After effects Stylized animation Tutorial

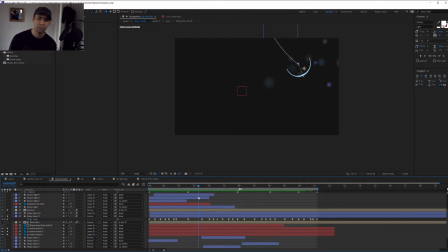1526s
The next thing that I started doing here was I wanted to add a little bit of background so that I can understand what's going on.
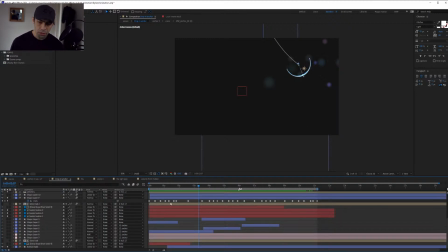1532s
So we did a little bit of light. Just these are just secondary thing. They just added. I was like, okay, I can see what's going on. And the next thing that I tried doing was I'm like, okay, I need to add more detail.
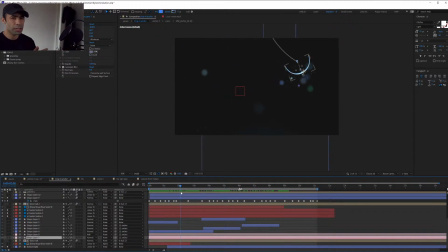1550s
So I was looking at their video and I'm looking, okay, so what's the next thing that I can do that is fairly easy? Because the hardest part was done. Okay, always start with the hardest part. The hardest part was animating the anchor, animating the rope. That done, I'm done. So I started doing light trails here.
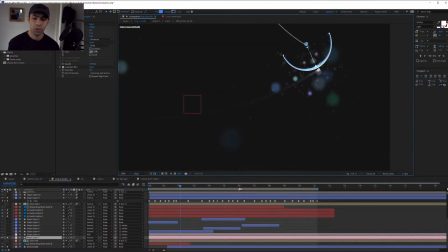1569s
So what is this? Let's focus on this. So what I did was I attached a shape layer there. The shape layer, as you can see, if After Effects wants, okay, so basically what it is, it's just a
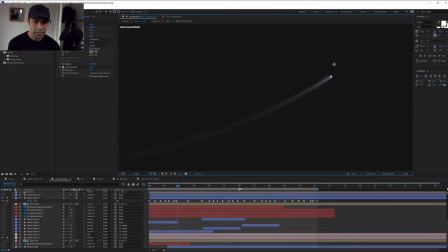1590s
sphere. Oh, actually it's a square. Okay, well, never mind. All right. So it's a square, and the square is following the tip of the anchor.
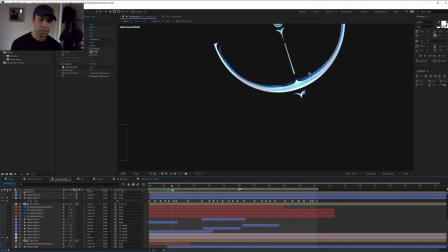1604s
Okay, so it's like that. It's just following it. It's basically just parented, as you can see here. It is just parented. But what makes it really interesting is that if you use the echo, and remember, if you want to learn more about the echo and the use of echo when it comes to shadow trails,
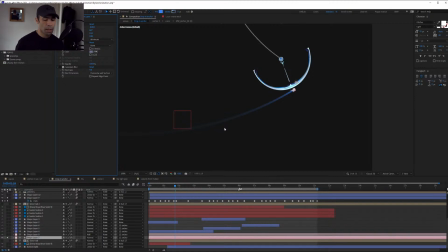1624s
please watch my previous tutorial that I've done about the magical stylized sphere. So what I did was I did an echo. The echo gave me this, and I was like, okay, I'm gonna start coloring it.
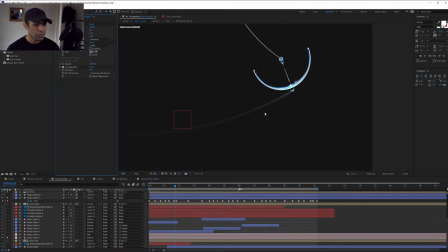1640s
Great. Now I can just blur it, because if I blur it, it's gonna look more realistic. And I just went and I did the same thing, but this time on top. Why these colors? So that you can understand this, it's more of a trying to do complementary colors.
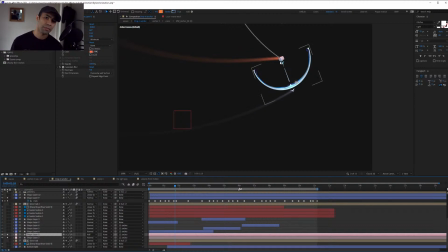1657s
So if I'm gonna have blue, there must be something that is orange or something that is counterpart. Okay, because everything in this scene is very blue, slightly green. So we need something that is complementary in the scene. We need it. We must have it. If not, it's gonna look a little bit stale.
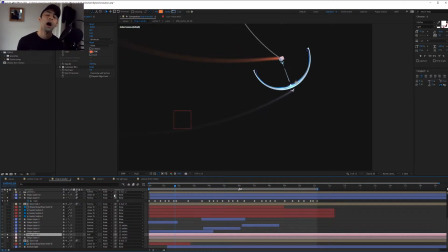1677s
So that's where this comes in, and it makes it look 100 zillion times much more interesting, as you can see here.
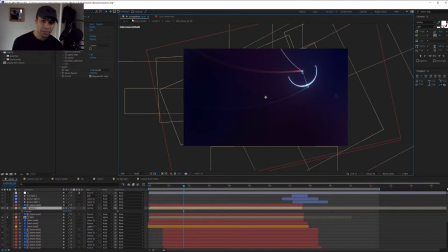1686s
So without this, it's not gonna look interesting. I'm gonna show you.
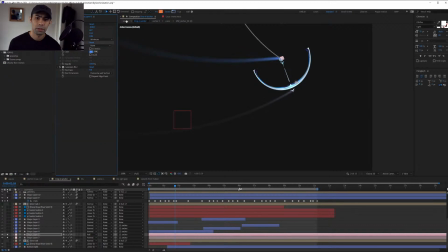1689s
So if we do something like blue, it's not as interesting suddenly.
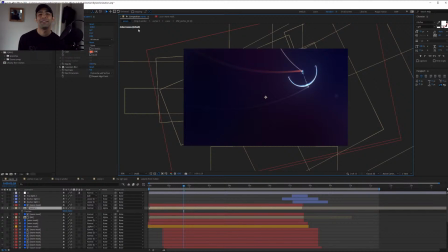1697s
But because we do complementary colors, it becomes interesting. And we get your attention. That's the thing. We get your attention. We get you. Okay? So it becomes more interesting. And that's what we do in animation.
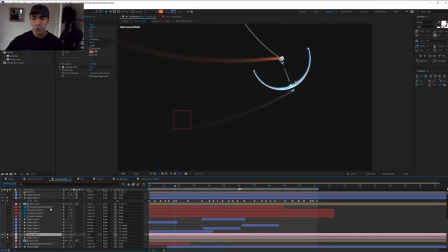1716s
We try to get people's attention. If you can get people's attention, you won. Because that's the most important thing recently in recent years. Okay, so it's been 20 minutes and I really need to start going. Okay, so we did the trails and that was cool. We did the particles. That's cool.
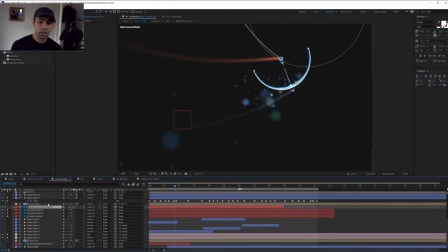1735s
Now, what's next? What's next is I needed something that can show me the trail of the anchor. So how do we do that? How do we do this, but for the anchor, to make it more detailed?
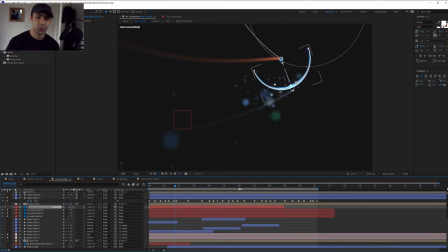1751s
So what are we doing now? We're creating details. We're creating beautiful stuff. So how do we do this as an echo? How do we do the trail? So obviously you want to use echo, but there's going to be a problem.
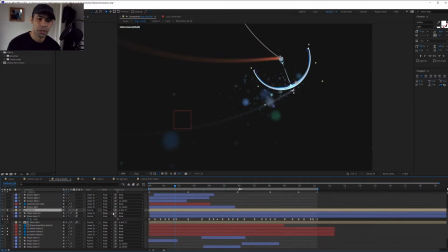1766s
If you try to do an echo on this, I'm just going to show you. So if I try to do just the same thing, actually, I can just copy it.